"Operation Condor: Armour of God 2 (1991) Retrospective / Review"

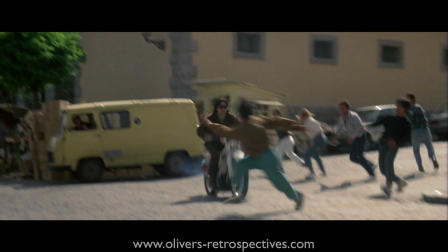[16:24]
It follows a similar structure to the first movie, it doesn't heavily rely on fight scenes to entertain you, it throws in more stunt sequences.
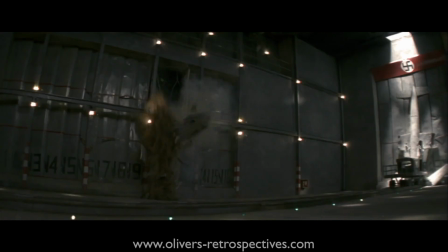[16:31]
This direction of the movie in its use of action is clear that Jackie is trying to compete with what Hollywood was doing at the time and I think he succeeds in many areas.
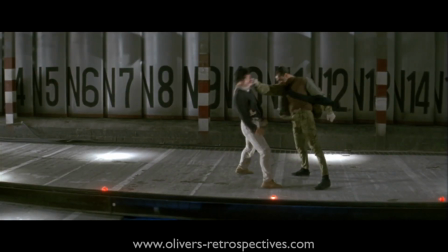[16:39]
The whole wind tunnel sequence is the standout piece as Jackie and the bad guys fight against the wind and use it to their advantage.
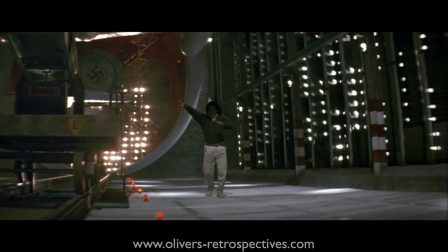[16:46]
Jackie clearly finds ways to bring out the comedy in this scene and even attempts to be Superman at one point which always made me chuckle.
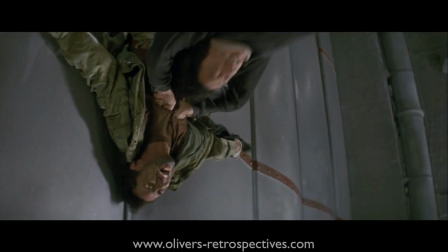[16:53]
As a kid I thought this was all done by the power of the wind turbines but if you look closely you can see the wires.
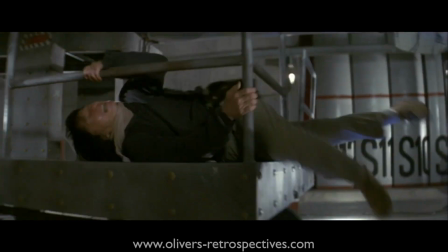[16:58]
Still very impressive wire work however, the Hong Kong industry excelled at this effect for years.
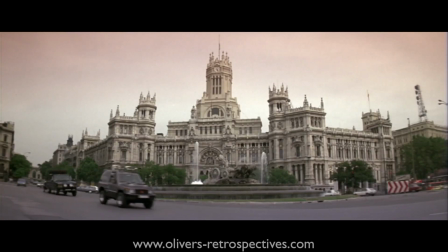[17:04]
I do get a sense the plot wasn't long enough to warrant a suitable run time so a number of scenes seem to have been made up on the spot to drag out its length.
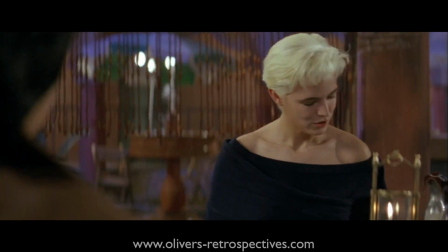[17:11]
Once he is on his mission the plot basically runs out of steam through the middle act.
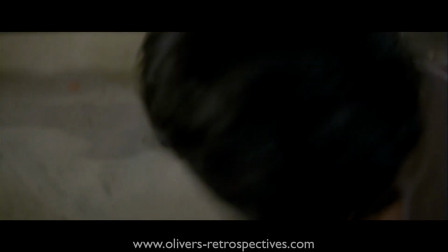[17:16]
Now with many of Jackie's movies you are mostly there for the action, you aren't too concerned about the plot necessarily.
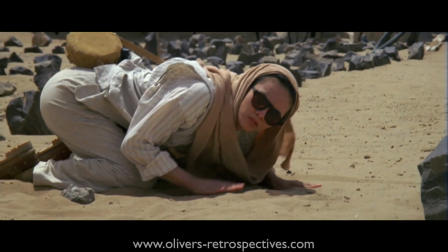[17:22]
It's good to have that balance however of interesting dialogue that moves the story forward and have it interspersed with action to keep you engaged and entertained.
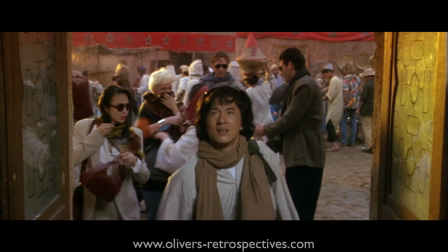[17:30]
But as Jackie and his team keep moving forward to the location of the base, they are attacked from essentially three groups.
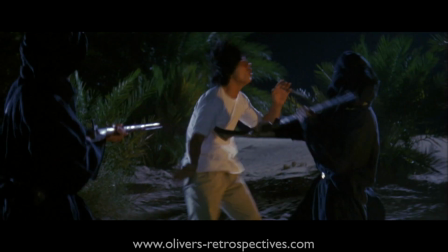[17:36]
It ends up being one group too many. Once the bandits arrive out of the blue, they take the women and attempt to sell them off to the highest bidder.
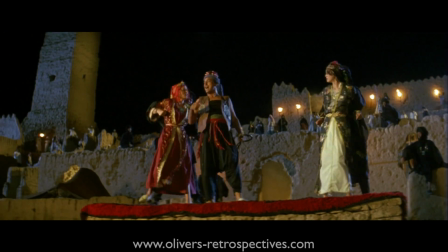[17:44]
It just doesn't involve any storytelling,
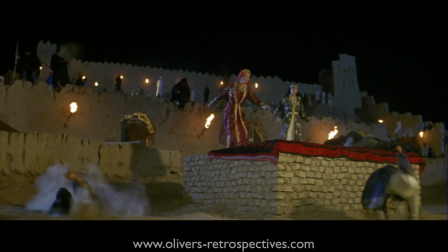[17:46]
it just drags out the movie and then they return to their camp the following morning and the rest of their team who we are never introduced to are killed off.
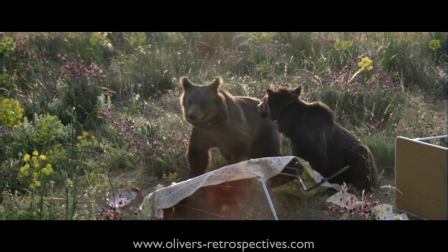[17:53]
But the movie wants us to show sympathy to these unnamed characters who popped up during the montage scene and were just standing there in the background.
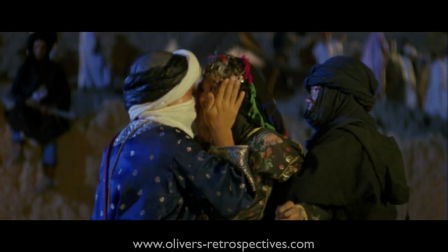[18:01]
The scene with the bandits only served the purpose of getting Jackie away from his team for then the
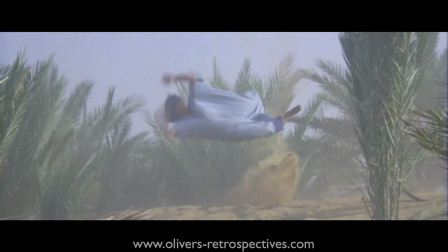[18:05]
mercenaries to kill them off so then there are less characters to focus on once they enter the base.
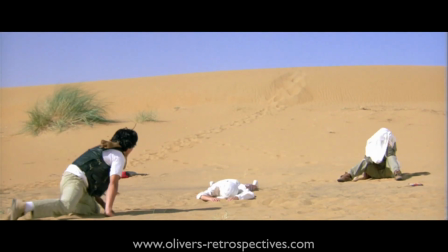[18:11]
Jackie's character spends a lot of his time trying to deal with three women who are all in need of saving.
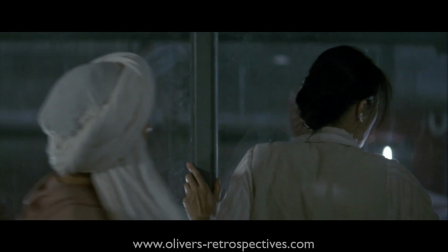[18:16]
Elsa and Ada are written to be the clumsiest of the group.
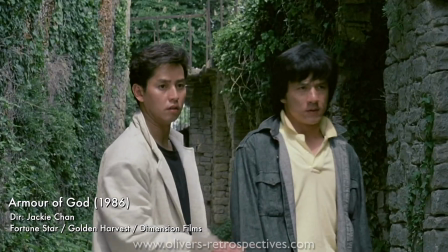[18:18]
With the first movie Jackie is teamed up with Al and Tam so they play off each other for the comedic scenes and they have to help each other in attempts to save Lorelei.
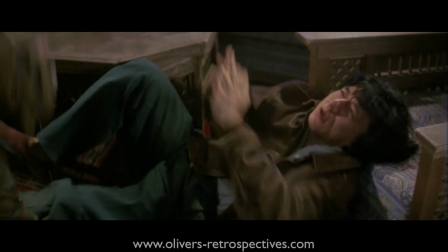[18:26]
It gave Jackie more to do in the story. Jackie in this movie doesn't really get much to do but instead is essentially a bodyguard.
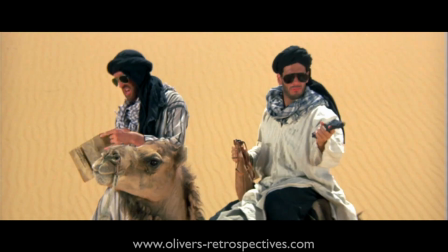[18:33]
This may have been a choice on Jackie's behalf to give himself less dialogue so he can focus on everyone else when directing the scenes and taking part in the elaborate fight choreography.
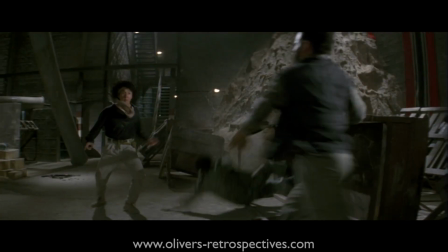[18:42]
I just feel despite enjoying the film, I still don't know the character of Asian Hawk that well.
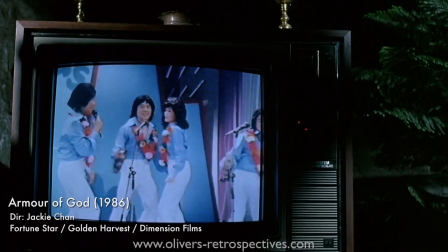[18:48]
His backstory is very loosely put together in the first movie.
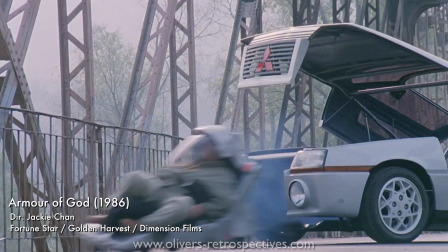[18:51]
As mentioned at the start, he was a pop singer who then turned into this James Bond special agent, which makes no sense.
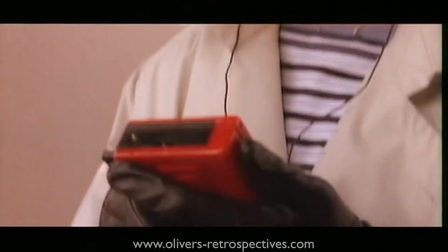[18:57]
It's like Simon Le Bon is suddenly a double low agent or something.
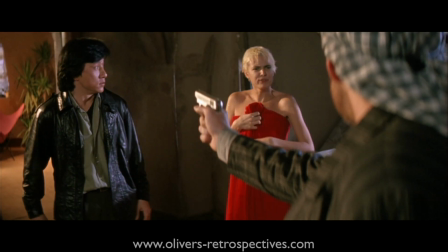[19:02]
If you've never seen the first movie, Operation Condor makes no mention of his past, so the movie doesn't really make any great attempts to flesh out the character.
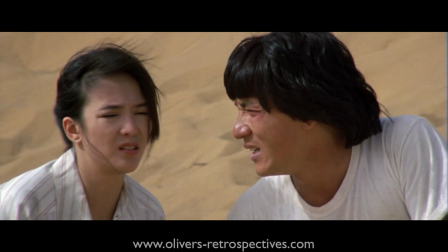[19:11]
Now for years I was hoping Jackie would do a third film in the series.
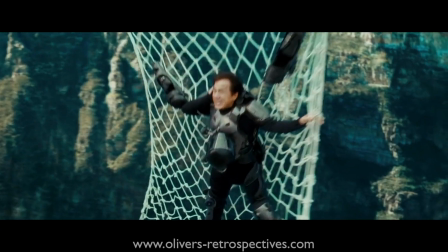[19:14]
He had done many sequels to Police Story, so it would only be a matter of time till he did a third Armour of God, and he eventually did, called Chinese Zodiac.
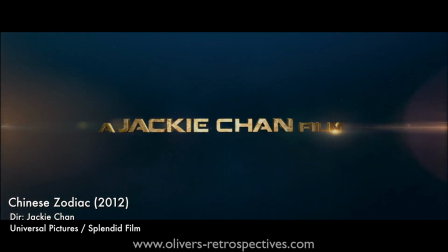[19:23]
I was so excited to watch it and grabbed it as soon as it came out to Blu-ray, but sadly the film was terrible.
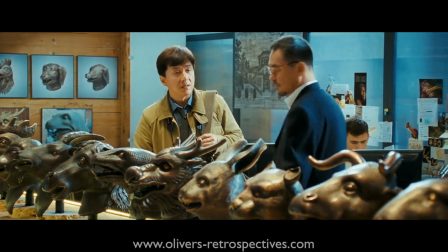[19:28]
I was really disappointed and quite frankly gutted.
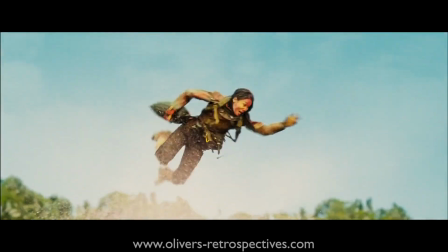[19:32]
Its story was utter toilet and the action was average for the level of quality you come to expect from Jackie Chan.
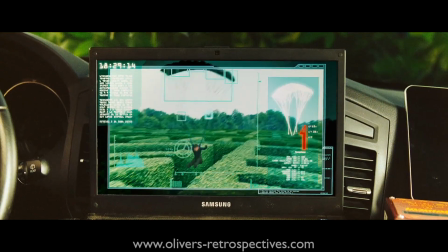[19:38]
The young actors who joined Jackie on his adventure are so annoying and the whole photographic look just reminded
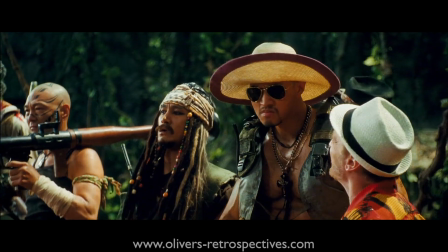[19:44]
me of a cheap music video with its glaring saturated colours and it didn't really feel connected to the series.
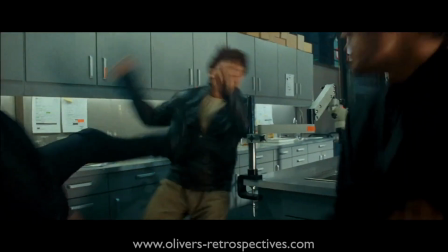[19:49]
It only felt associated due to the fact it has the character of Asian Hawk in it.
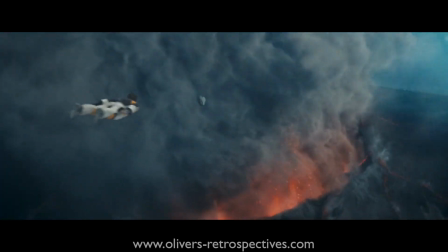[19:54]
Its a movie I would highly recommend you avoid if you are a fan of the Armour of God series.
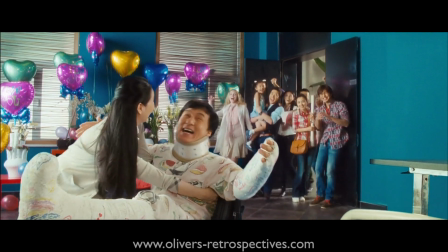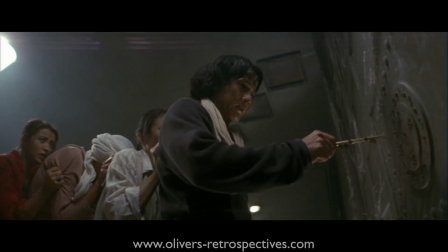[20:04]
For fans of Jackie Chan I'm sure you've seen this movie and it's in your collection either on Blu-ray or collecting dust on VHS somewhere in your loft.
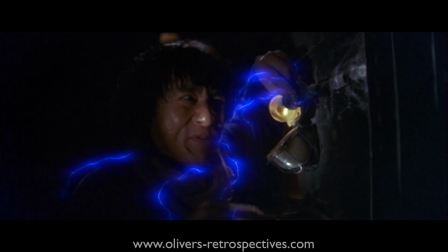[20:12]
Jackie Chan's movies are always entertaining, sometimes for the wrong reasons,
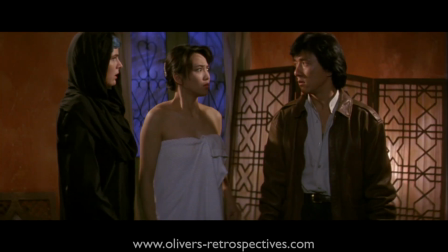[20:16]
usually down to the hilarious dubbing or the old fashioned slapstick humour which feels like it's come from a 60s carry on movie.